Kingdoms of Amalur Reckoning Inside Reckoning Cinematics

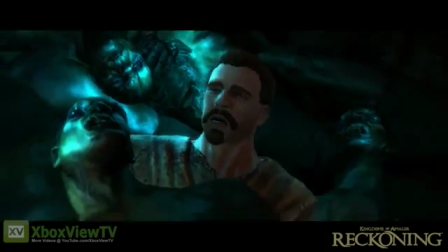271s
And as it pulls out, you start revealing more information as the camera pulls out and we realize, oh my God, we're surrounded by bodies.
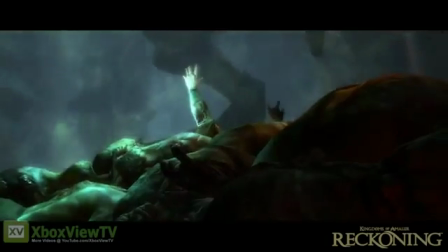278s
And that whole pooling, that whole of the viewer putting pieces together of this scene, and then they realize,
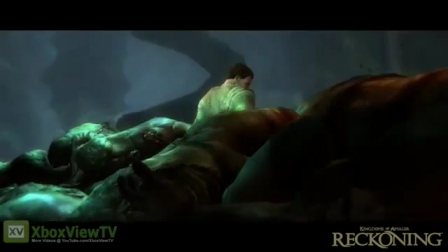284s
ah, wait, we're on top of a, why are all these bodies around us?
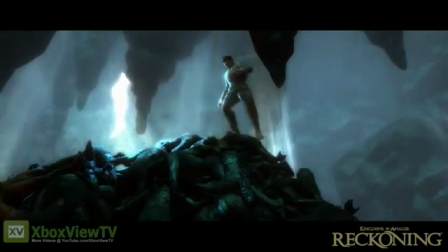288s
And then we break out to the wide shot, and we see we're on a whole pile of bodies. And that, to me, is interesting, because the scene builds just from the face itself.
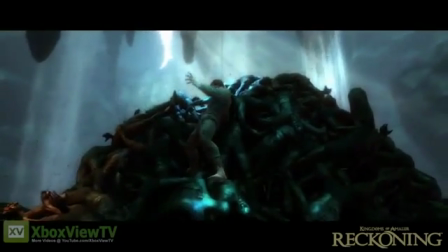297s
And as a viewer, you're starting to watch elements of that come together.
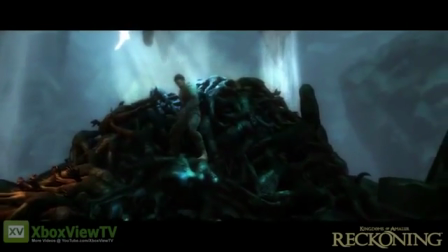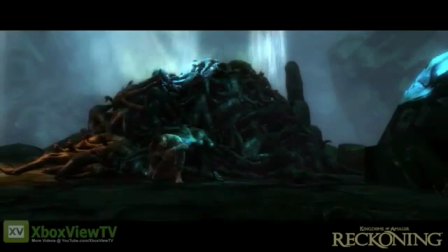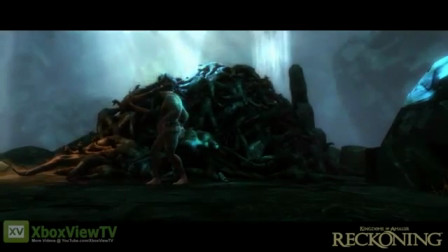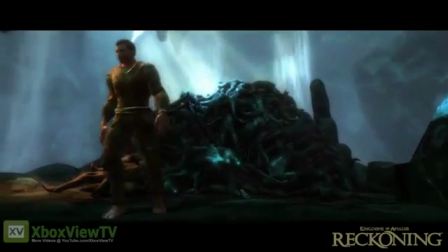318s
When you work on a lot of licensed titles, things are sort of locked.
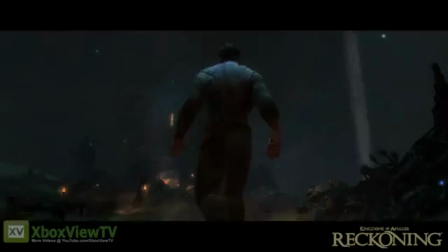321s
You have your certain set story, characters act a certain way, And you can certainly be creative, but it's far different than when you work on a brand new IP.
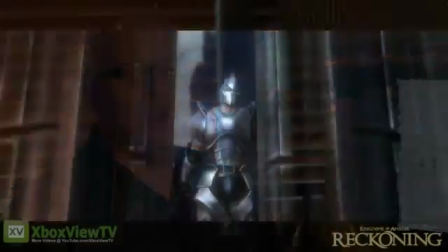330s
The door's open for what you want to do creatively.
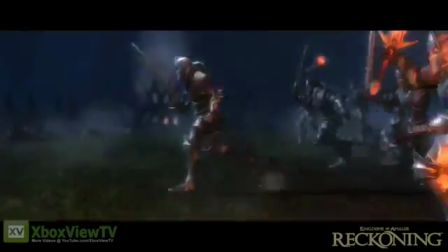There's a lot of personal ownership and a lot of different elements and the different facets of this game that you don't always get on a video game.
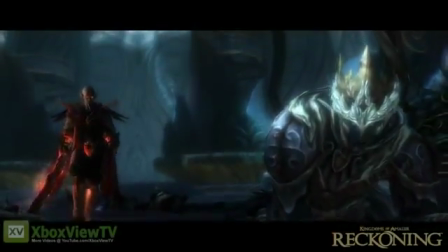346s Power like none we had ever seen. Terrible and deadly.
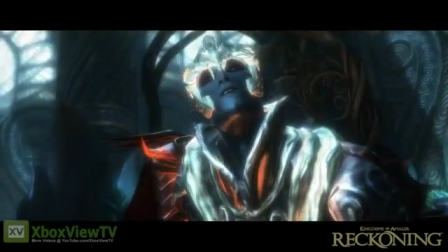355s
When I shoot a movie or I work on a movie, you go into the theater and they have a premiere and everyone stands around and they clap and you actually get to see people react to the work you do. In this business, you don't really get to do that. You get to see the game on the store shelf and that's kind of your reward and that's it. So you kind of hope, imagine while you're playing it that people are going to interact the way you do.
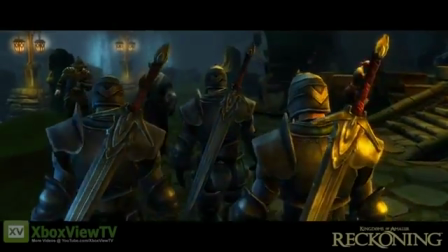380s Perhaps we should have foreseen what might be born on this rising tide, what force might awaken.
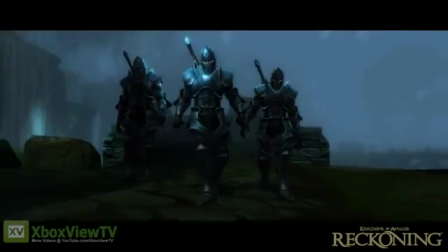388s
If the cinematic plays well enough, they're gonna grab that control and want to play the game and that's probably our ultimate goal. And at that point when we can do that, when we can get the audience to stop realizing they're watching a cinematic, then we got them at that point. That's that's the time that we really are bringing entertainment to people and that's really what it's about.